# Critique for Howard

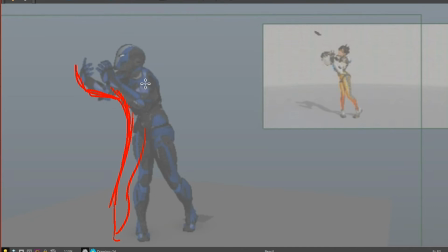33:10 We want to keep the elbows out to try and prevent this from getting destroyed, right? So all the stumbling you do with the hands up here, keep them away from the face. Always keep it away from the face, right?
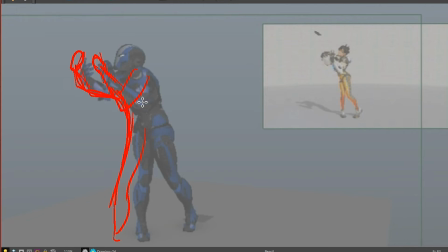33:23 But no matter what they're doing with the hands, it doesn't matter if they cross each other over, but try and keep them out of this area. You don't want the elbows doing too much of this kind of thing, right? Do it from the forearms. I know you can't see me. You'll see me later when I send you this video. I'm looking at you right now, Howard.
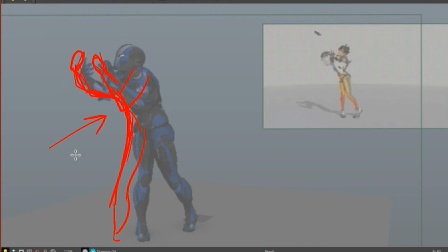33:42 So when you're watching this later, watch the elbows. Instead of making the action of throwing coming from the shoulders, once you've got her up there, you keep the elbows up and make it all about forearms and the hands.
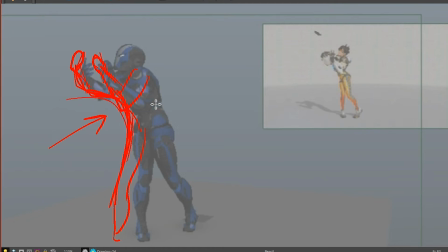33:57 All right? That'll keep this whole area open and clear, and you'll be able to see the stretch up through the back and through that back leg. This will be a lot clearer than the jumble that it is right now.
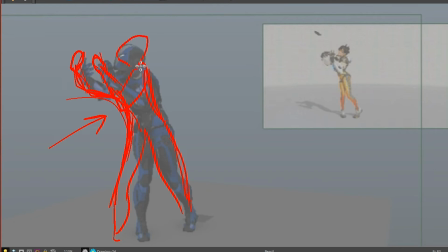34:12 And if you need to, lean the head back more, or get it out of the way if you can, to kind of open up the negative space right here, so that we can see that struggle a lot more. And do put an object in there. You want to see how that works into that whole dynamic. Okay, so she really stretches forward as the gun starts to fall forward.
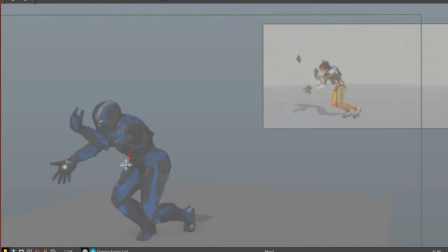34:31 So instead of, as I say, making a huge mess out of that, let's get. You have a couple of options. Because we have that leg forward, you can do something that's similar to what you had at the beginning, where she is hyperextending that knee. She really does have the pressure on the back foot.
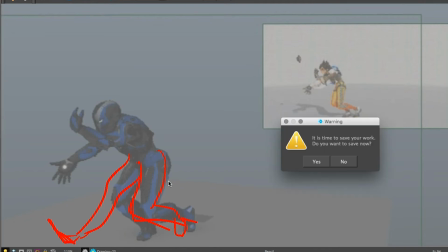34:51 It might be a nice little echo of that first action. Yes, I want to save my work. Or you could make it all about the hands and just rock those hips forward. Get that foot planted.
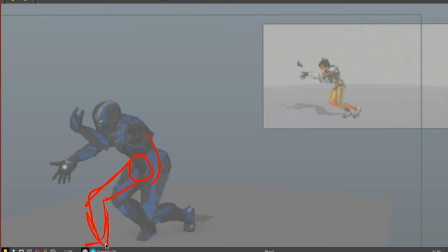35:12 Oh, it's not very good drawing. This going so slow. Maybe not as feminine or as appealing. But she'll at least be balanced.
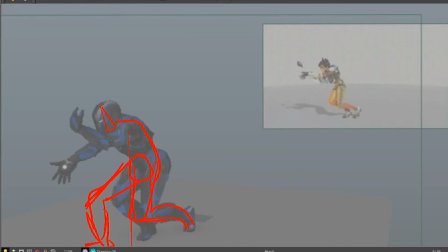Come on, move. There we go. Yeah, then when she does this, the stretch. Actually, it might be good to have the hyperextension thing because
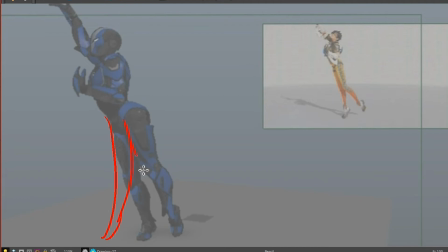35:47 then when she does do this stretch, you can start to slide this foot a little bit back, as long as this one stays on the ground at the same time. It's sort of like, if you're watching a figure skater, going from something like almost like the splits and then bringing their legs together back into a standing pose.
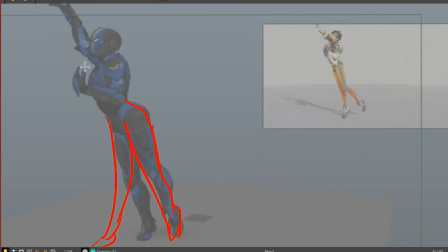36:09 You want to keep that hand in tight so that you can feel that. It is very much like figure skating at this point. Right? You want to feel the femininity in this pose. You want to feel the stretch, right? That means that, see, this head's belying it, right?
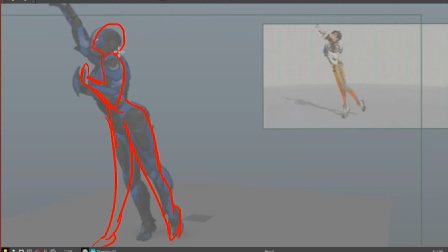36:28 Get that chin up. Get the eye line way up there so that you can feel that stretch coming all the way from the leg up through that arm, okay?
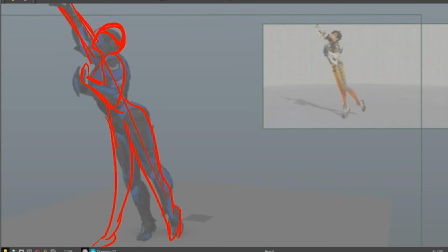36:42 I see this a lot actually in your work is you stop paying attention to how all these parts are relating to each other. You're thinking of individual body parts and you're not thinking of the flow of how they
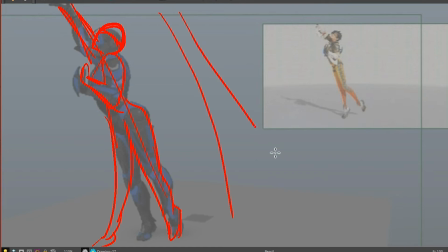36:57 relate to each other and this is the basic shape that you're working off of for this right now. Okay, it's like an arrow pointed upwards. And without paying attention to how those legs relate to that outstretched arm, you're going to miss this.
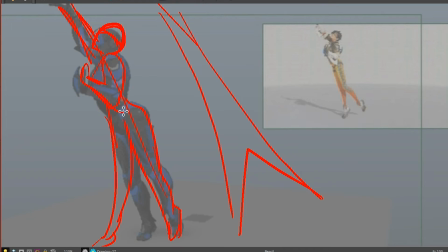37:14 Also, if you just throw that other arm in there doing something else, it's going to belie it.